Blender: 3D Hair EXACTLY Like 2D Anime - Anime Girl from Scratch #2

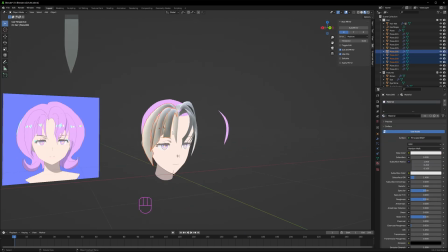All right, here we just slapped on the color using link materials so that we can apply the material to all the strands at once. Overlapped it with the reference really quick to see if we're on course. So far, looking pretty good.
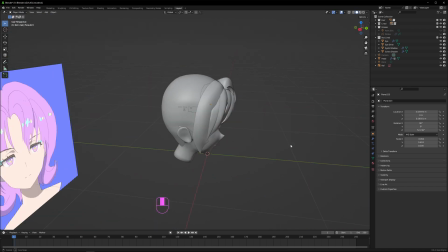Here I'm just making sure the hair parts nicely in the middle, making sure there's no awkward gaps in the scalp.
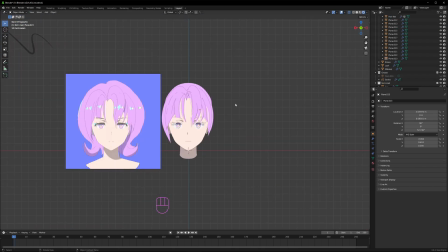Here I applied the line art modifier early, just so I know that it looks good with the lines.
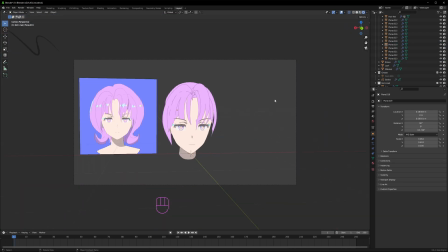And if it doesn't, we can make tweaks at the early stages. And let me quickly show you how to set up the line art.
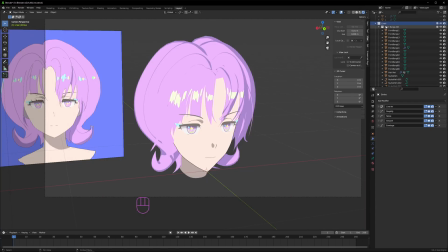All right, so place all the meshes that you would like to have the line art on in one collection. And it doesn't matter if there are multiple meshes or you already joined them. I'm gonna Shift A, add a grease pencil stroke object.
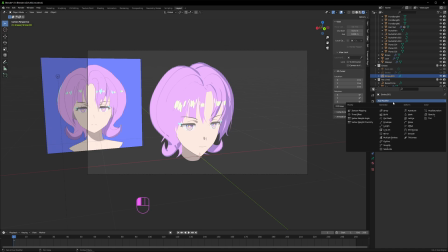Creates a squiggly line that you can just put aside. But just select that object and go into its modifiers and add a line art modifier.
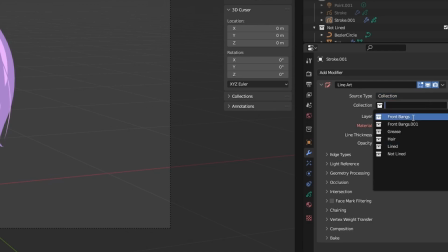Source type collection. Collection will be the folder that you put all the meshes that you want lined in. Layer is lines and material is black, because once you go black, you never go back. Play around with thickness and opacity until you get the line that you want. Now, this line art thing actually has a billion different options, which we can't all get into.
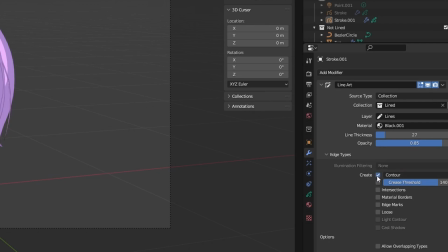But for 99% of use cases, if you just tick off contour and edge types and nothing else, then you should be good.
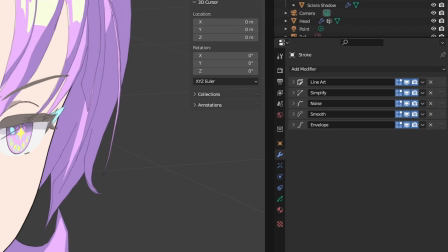Now, under the line art modifier, I also have a few other modifiers, and this just, you know, adds a little spiciness to the line.
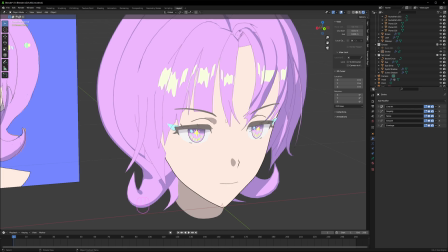It's very subtle. It just adds a little bit of jitter. See how like the line is not perfectly aligned to the mesh?
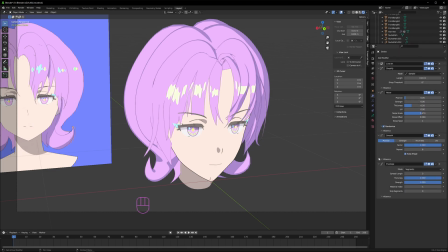Not sure if you can notice that. Maybe I should turn it up a little more. It helps sell the hand-drawn look by making it not too perfect. But feel free to pause here if you want to copy these modifiers and their settings. Line art is camera angle dependent.
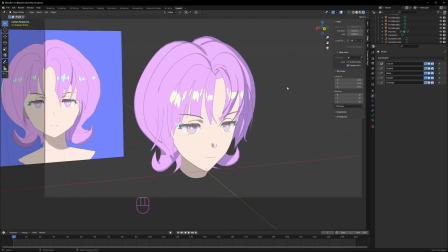So if you want to see how it looks like as you rotate it, you have to click camera to view in the view tab.
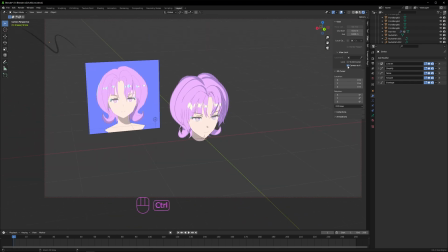That way when you rotate it in your camera view, you can see the line art follow the mesh.
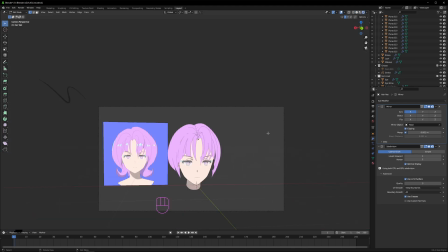Now moving on, this is a curve method used for the curly hair strands at the bottom.
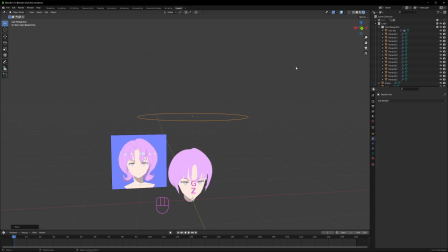And we just shift A and add two curves. One is a circle curve and the other one is a path curve.
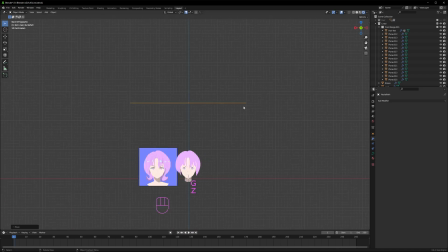Since the hair strands are actually circular, I don't have to change the circle curve's shape.
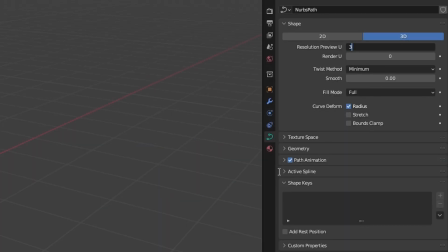In both curve objects in this green properties tab, I'm going to change resolution preview U to a lower number, anywhere from 3 to 5. Otherwise, it's going to have a million vertices when it's converted into a mesh. For the path curve under geometry object, I drop the circle curve, shrink down the end with Alt S. Now I'm just going to move around these points
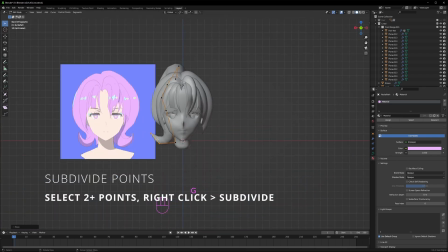and or subdivide to create more points until I get the shape that I want for those hair strands.
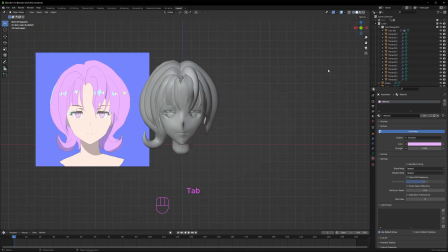Again, it'll be a little weird if you just created a front reference, but you don't have a side reference,
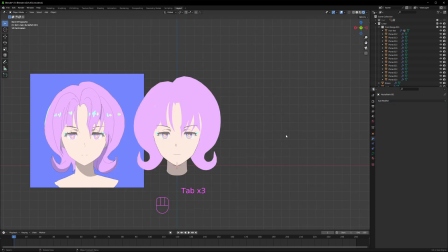as you're going to have to now decide how this hair strand lies in 3D space.
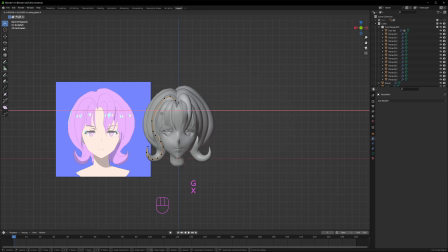Just gonna mirror this and repeat on the other side. And we'll do another pair of these curve strands. So a total of 4 curve strands around the back of the head. Now, if you've noticed, I'm not following too close to my reference at this point. For me, in terms of personal projects, how the final product looks matters much more than following the reference one for one.
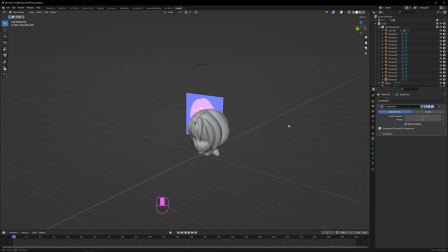Let's close up these plain modeled strands right here. At this point, I was looking around all the angles and saw it was not really balanced in some areas.
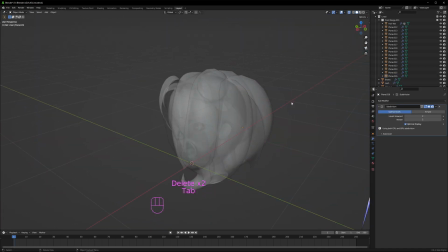So we're gonna fix that soon. But first, let's close up the back with a single plain modeled hair strand.
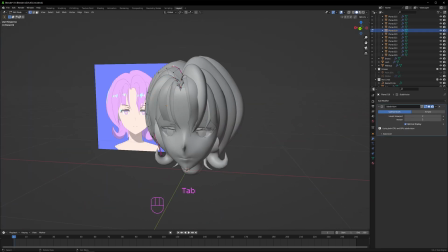So the issue was when looking from like a 3/4 angle, it looks kind of flat near the front.
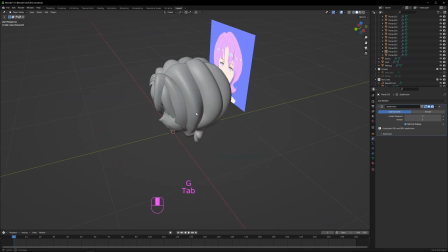And so we fixed that a little. We added more volume to these flat strands by pushing out the middle segments,
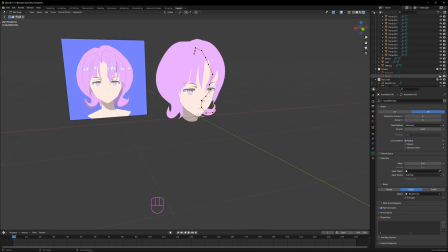then toned down the size of the back hair strands so that, you know, everything's a little more balanced. That's 90% of the hair modeling done, but to really give it that complete look, we have to add these little details.
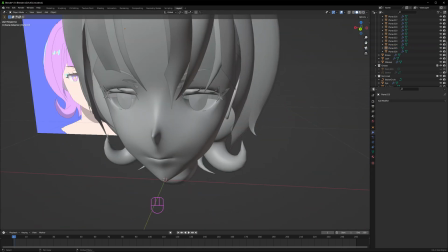I like to extrude out smaller strands from the hair strands themselves, because you see a lot of that in 2D.
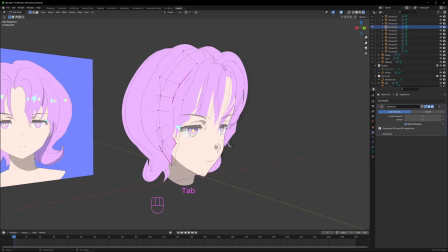To set this up on your plain model strands, just apply the subdivision surface first.
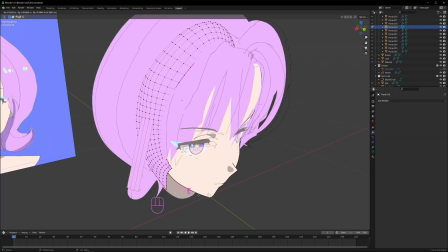Horizontally select a few vertices like this and extrude them out. I turned on face orientation here.
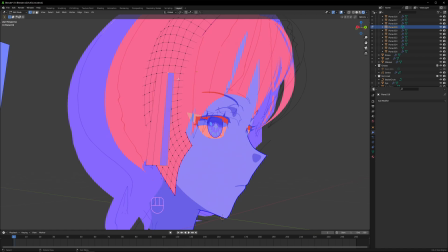This is also important. As you can see, not all of our hair strands face the same way. And also when you do extrude out, it does have some weird behaviors.
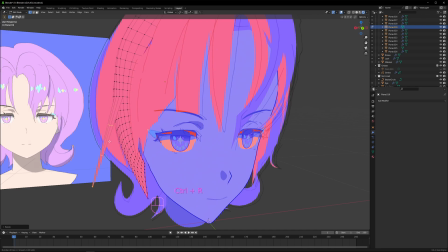Sometimes it will go out the wrong way.